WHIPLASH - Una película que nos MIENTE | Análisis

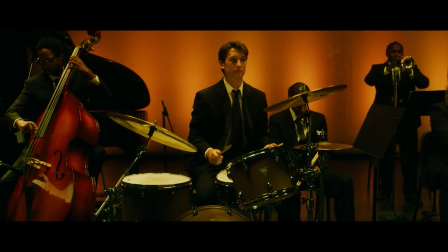(0:00)
Bienvenidos a Lazos de Cine. Hoy vamos a analizar Whiplash de Damien Chassel, estrenada en 2014 y protagonizada por Miles Tellers y J.K.
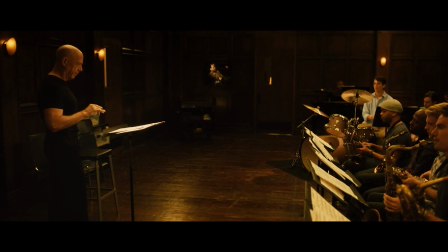(0:07)
Simons, sin duda uno de los grandes títulos de esta década. ¡Comencemos!
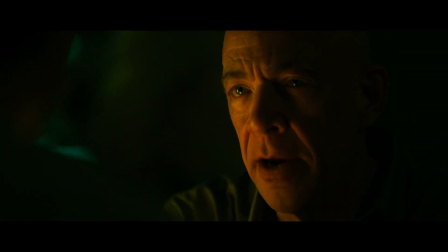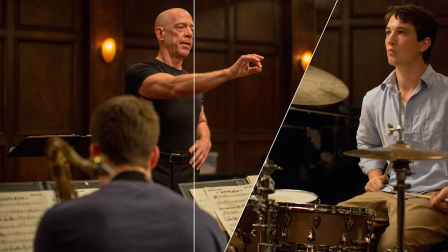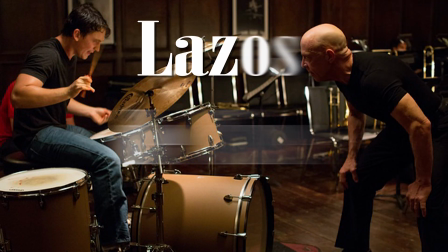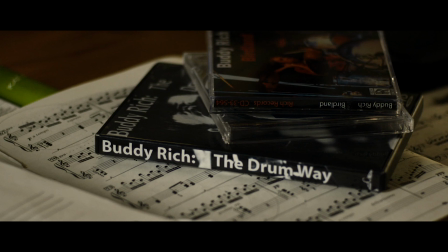(0:34)
Whiplash nos cuenta la historia de Andrew Newman, un joven batería que quiere convertirse en una leyenda y que junto a su nuevo profesor, Fletcher, se convertirá en una obsesión. Pero empecemos desde el principio. Plano en negro. Oímos una batería. Estamos dentro de la cabeza de Andrew y nos queda claro lo que va a suceder en la película.
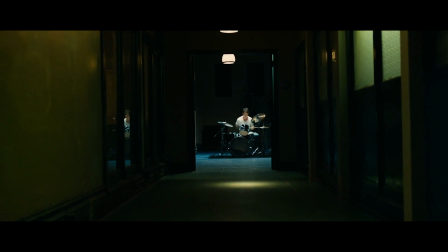(0:50)
Salimos de su cabeza, pero la seguimos viendo. Ahora es de fuera, enmarcado con la puerta. La cámara hace un traveling acercándose hacia la habitación.
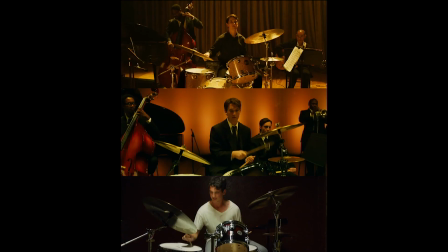(0:57)
Nos adentra en su mundo, en su pasión. Este movimiento se repite constantemente durante el film.
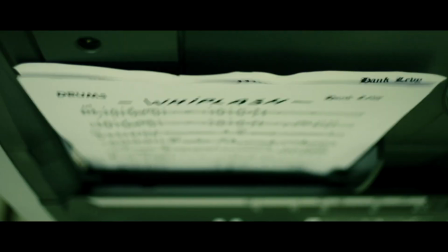(1:02)
Esta habitación volverá a ser una metáfora cuando Andrew, en su obsesión, se traslada totalmente a ella llevándose su colchón y su cepillo de dientes.
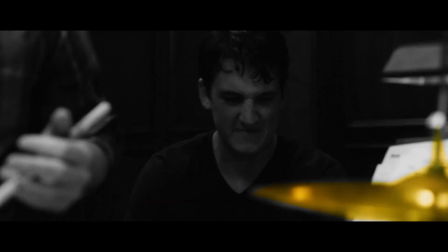(1:09)
Esta obsesión por la batería también se muestra en muchos planos de Andrew, en la que la batería siempre está presente. También es la primera escena en la que conocemos a Fletcher.
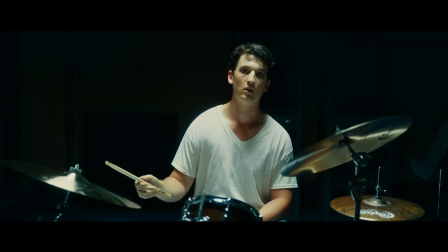(1:16)
Entra directamente en su cabeza, como una representación de lo que va a pasar a continuación. Se convierte en su obsesión.
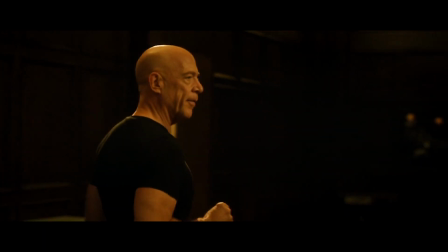(1:21)
Él es la parte que está ensayando continuamente, es un nuevo escollo hacia la cima. Para ser uno de los grandes tiene que tener el reconocimiento de su maestro.
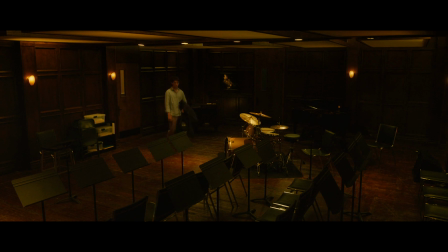(1:27)
Fletcher no va a ser fácil de conquistar, lo vemos cuando entra en los ensayos de Andrew. En la primera escena nos lo han presentado, pero a solas con Andrew.
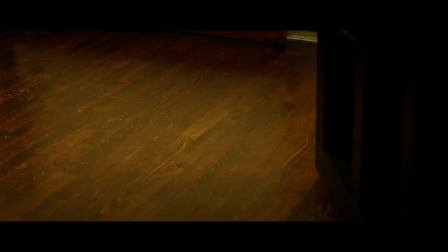(1:34)
Ahora veremos la reacción de los demás. Las puertas hablen de una forma un poco loca. Solo vemos sus pasos, hasta llegar al lugar donde dirigen.
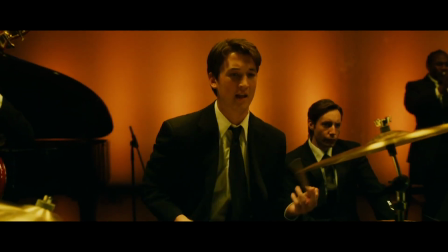(1:40)
La reacción que genera en la gente es entre miedo y esperanza, porque Fletcher puede alzarte a los cielos o hundirte en el más profundo de los infiernos.
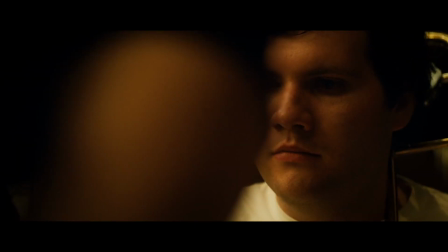(1:46)
En esta escena empezaremos a ver que sus métodos no son del todo ortodoxos.
Sí. ¿Y por qué cojones no lo dices? Soporto tu culo gordo desde hace demasiado tiempo. Dijo, no perderemos un concurso porque estés pensando en zampar en vez de pensar en afinar.
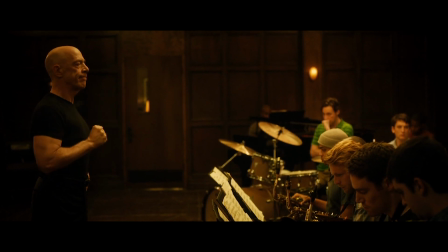(2:06)
Aquí vemos los dos extremos de Fletcher. Por un lado, vemos su versión más sádica. Y por otro lado, su versión casi paternal con Andrew.
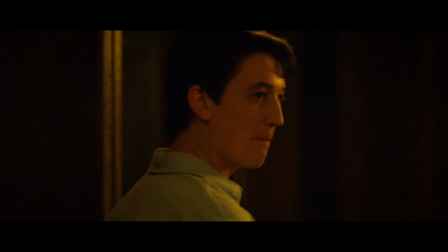(2:12)
En este momento, le cuenta la historia de Charlie Bird Parker, que al fin de cuentas, es un método de trabajo.
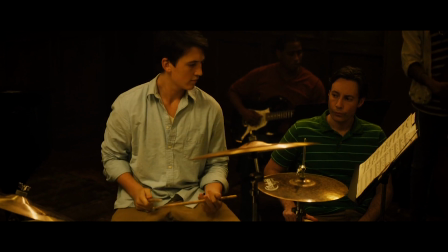(2:17)
Es una premonición de lo que va a pasar unos minutos más tarde, ya que este le tira la silla cuando Andrew falla.
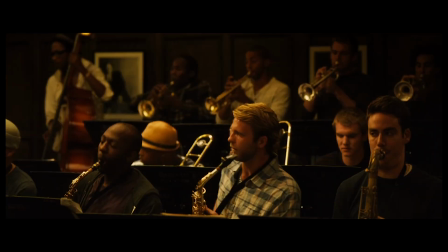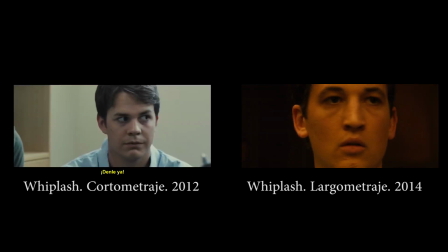(2:27)
Por cierto, hay que mencionar que Whiplash, antes de ser una fantástica película, fue un cortometraje. Estrenado en 2012, cuenta simplemente con esta escena
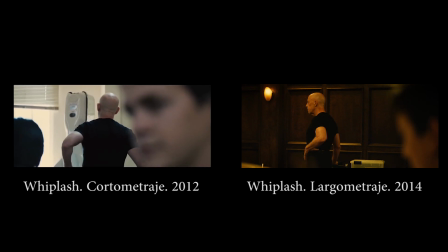(2:38)
En el corto podemos ver como el proyecto estaba perfectamente estructurado Ya que hay planos calcados a la película
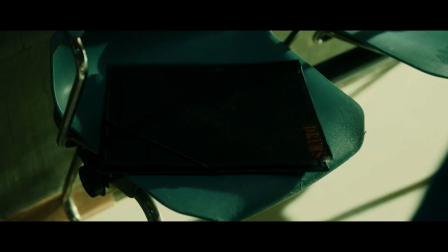(2:45)
El día del concierto, Andrew pierde la carpeta del batería titular Ese plano va a ser muy importante Ya que a partir de aquí empezará a ser una premonición de cambio en su estatus de batería
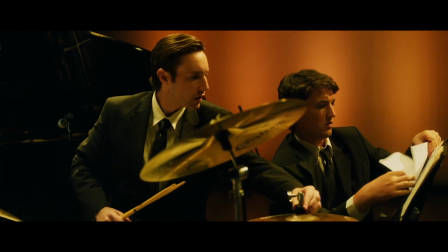(2:53)
Este plano y su finalidad serán recurrentes en la película Aquí es la primera escena en la que sale un plano así Y Andrew pasa de ser suplente al titular En el siguiente plano igual,
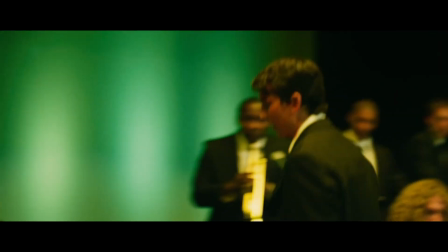(3:01)
vemos como Andrew se deja sus baquetas en la oficina de alquiler de coches. En ese momento, su cambio es mayor, ya que pasa de ser titular a estar expulsado.
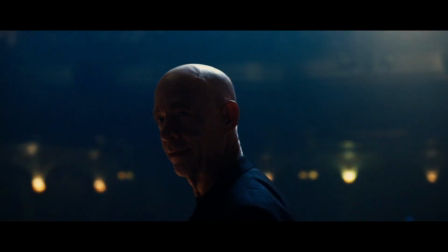(3:08)
Y el último plano parecido es antes del concierto final, cuando vemos que Andrew no tiene la partitura. Después de eso, pasa de estar fuera a volver a lo más alto.
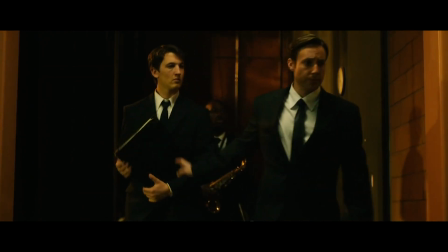(3:16)
Pero retroceamos otra vez, hacia el misterio de la carpeta perdida. ¿Realmente pierde la carpeta? ¿Es eso posible?
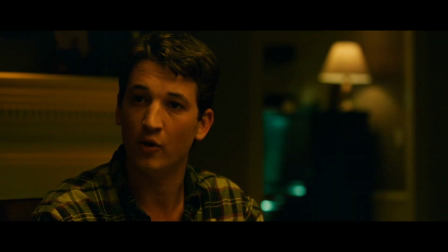(3:21)
Hagamos un repaso de la película. ¿Hay alguna escena en la que no salga Andrew? Él es el narrador de esta historia.
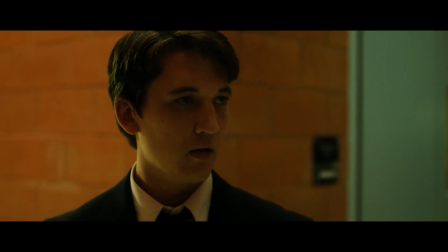(3:26)
Es posible que nos mienta, nos oculte la realidad. Aquí puede verse su obsesión por el éxito. Simplemente hay que fijarse bien.
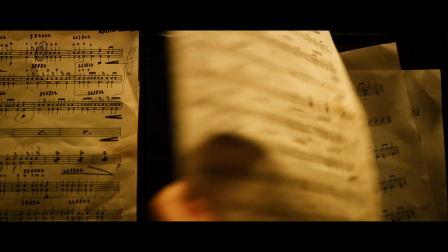(3:33)
Primero vemos como el batería titular necesita las hojas como apoyo. Luego tenemos los planos de Andrew memorizando la partitura.
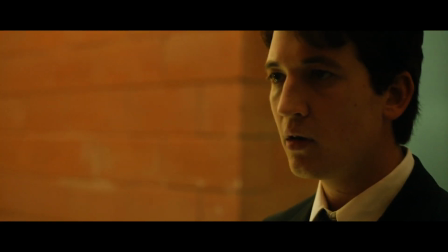(3:40)
Y finalmente el discurso de Fletcher, hablando de la importancia de las carpetas. Andrew nos cuenta su historia pero no podemos saber si es toda la verdad, porque la narración nunca sale de su cabeza.
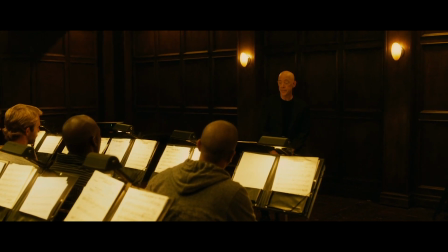(3:48)
Podemos ver algo parecido cuando Fletcher habla de su brillante alumno muerto. Él lo recuerda con nostalgia, incluso llora.
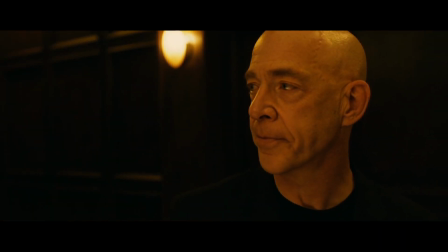(3:54)
Nos está contando su mentira, como la carpeta perdida. Fletcher dice que murió en un accidente de coche, cuando realmente acabó suicidándose debido a sus problemas con él y sus métodos.
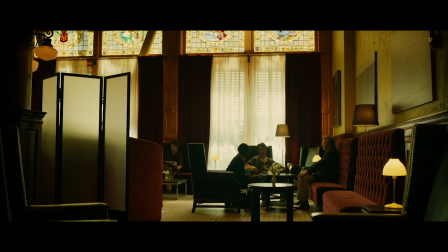(4:02)
Pero nosotros lo descubrimos porque Andrew lo descubre. Él es nuestros ojos y nuestros oídos en esta historia. ¿No me creéis?
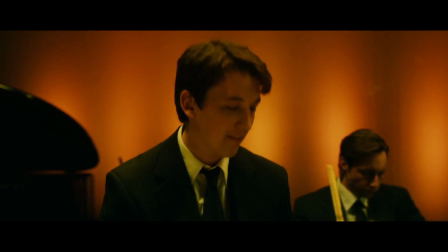(4:08)
Vale.